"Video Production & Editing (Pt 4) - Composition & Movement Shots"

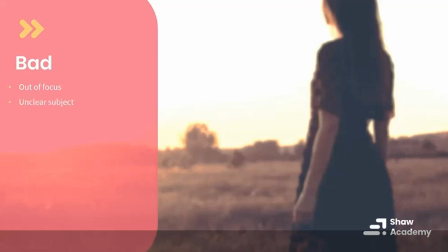It's very unclear as to what we're meant to be looking at here. That's because the composition here is poor. The cropping is very, very bad. It's the young lady is being cut off here right through her head.
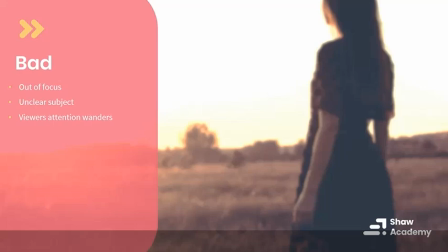So the viewer's attention wanders. It wanders to the background there as well, where everything is completely overexposed. The overexposure is creating distractions in the scene. I mentioned there it's poorly cropped. There's little or no balance to the scene. So we really just don't know what we're meant to be looking at here, and it's uninteresting.
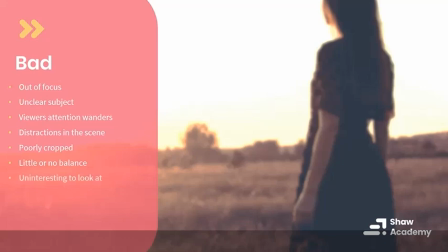It's not even that it's uninteresting to look at. It's quite ugly to look at.
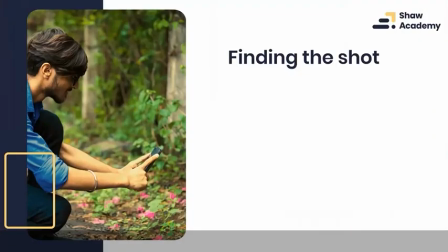So composition, any of those elements, you get them wrong, and it can really throw the entire shot out of balance. However, finding the shot is going to take practice, and it's all about exploring and exploring your subject.
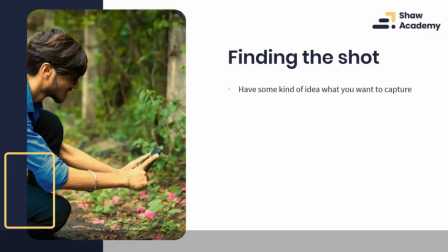First of all, when it comes to composition, to good composition, you need to have some idea in your mind's eye of what it is that you want to capture, what type of subject you want to capture, so that when it comes to the composition, your message is very, very clear.
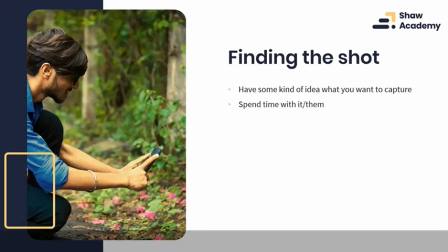Spend time with it, or if you're shooting people or animals or whatever it is that you happen to be shooting, spend time with your subject. Okay, understand your subject. Understanding your subject is going to lead to stronger compositions. Use your environment.
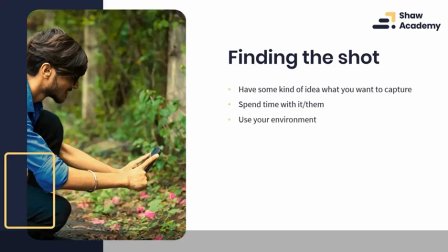Use your background environment. Place your subject within the scene. What's happening in the background. What type of subject is it that you're filming? If you're filming, say, perhaps an artist, you might want to film them in their studio. So think about the environment that you are filming your subject in. Use props as well.
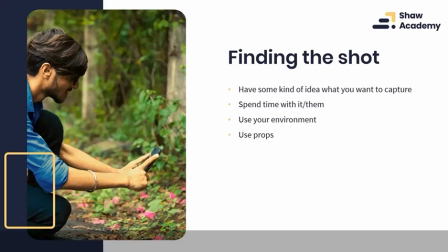So don't be afraid to introduce elements into a scene to make it visually stronger. So again, using our artist, you might give the artist a paintbrush or something simple like that, just to communicate your message more clearly. Communicate with your subjects as well.
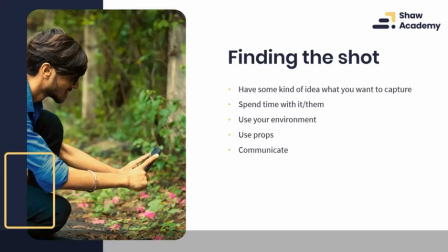If it's somebody you are working with, actors, or you're working with models or anything like that, communicate. Let them know what you're doing. Let them know why your shot may or may not be working. Okay, so once they understand what you are doing, you can collaborate together to improve your compositions.
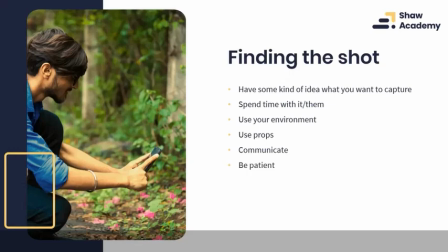And be patient. Sometimes you have to wait for the right light. Sometimes, it can take a little bit of time to get things prepared correctly. Sometimes, it can take a little bit of time to get the right focus, to get the exact right look to the scene.
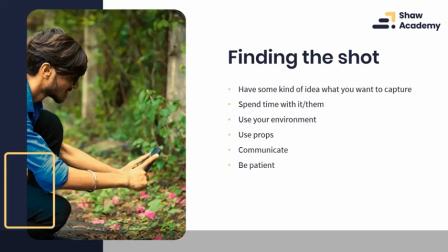Just be patient and it will come to you. Plan out your vision. So you should always go in, very similar to our first point, you should always have some idea as to what you want to capture.
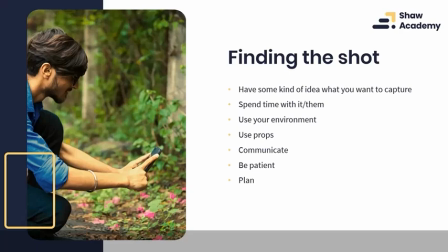Planning is key to successful video, which we will have a look at a lot more as we continue on throughout this course as well. At the same time, you also have to be on your toes and anticipate action. So perhaps you're doing a documentary style video,
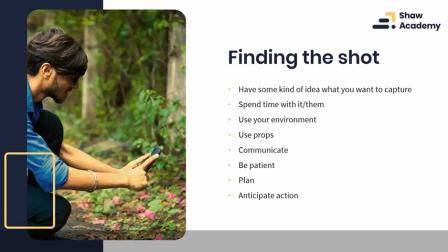you need to anticipate things that may happen before they happen, so that you know to capture them. Okay, and again, that will just come with practice.
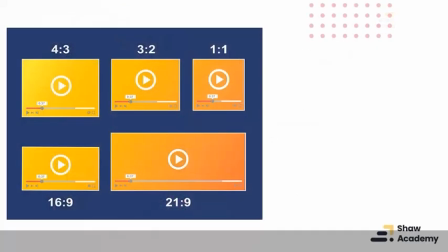Final thing then, just before we have a look at the different compositional techniques as well, is just to obviously remember to choose your aspect ratio.
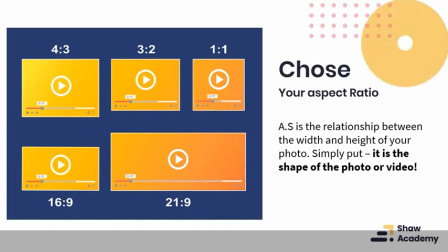So we spoke about aspect ratio in lesson number 2. There's these are the key ones, the main ones really when it comes to video. 4:3, 16:9 is our standard one. If you're playing things safe, you want to be going with your 16:9 for widescreen, widescreen televisions.
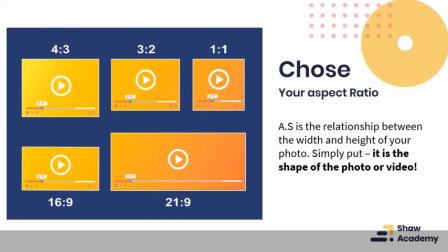3:2 will generally give you the full frame if you happen to be shooting with a full frame DSLR. But it's also completely going to come down to where you decide to show your video footage.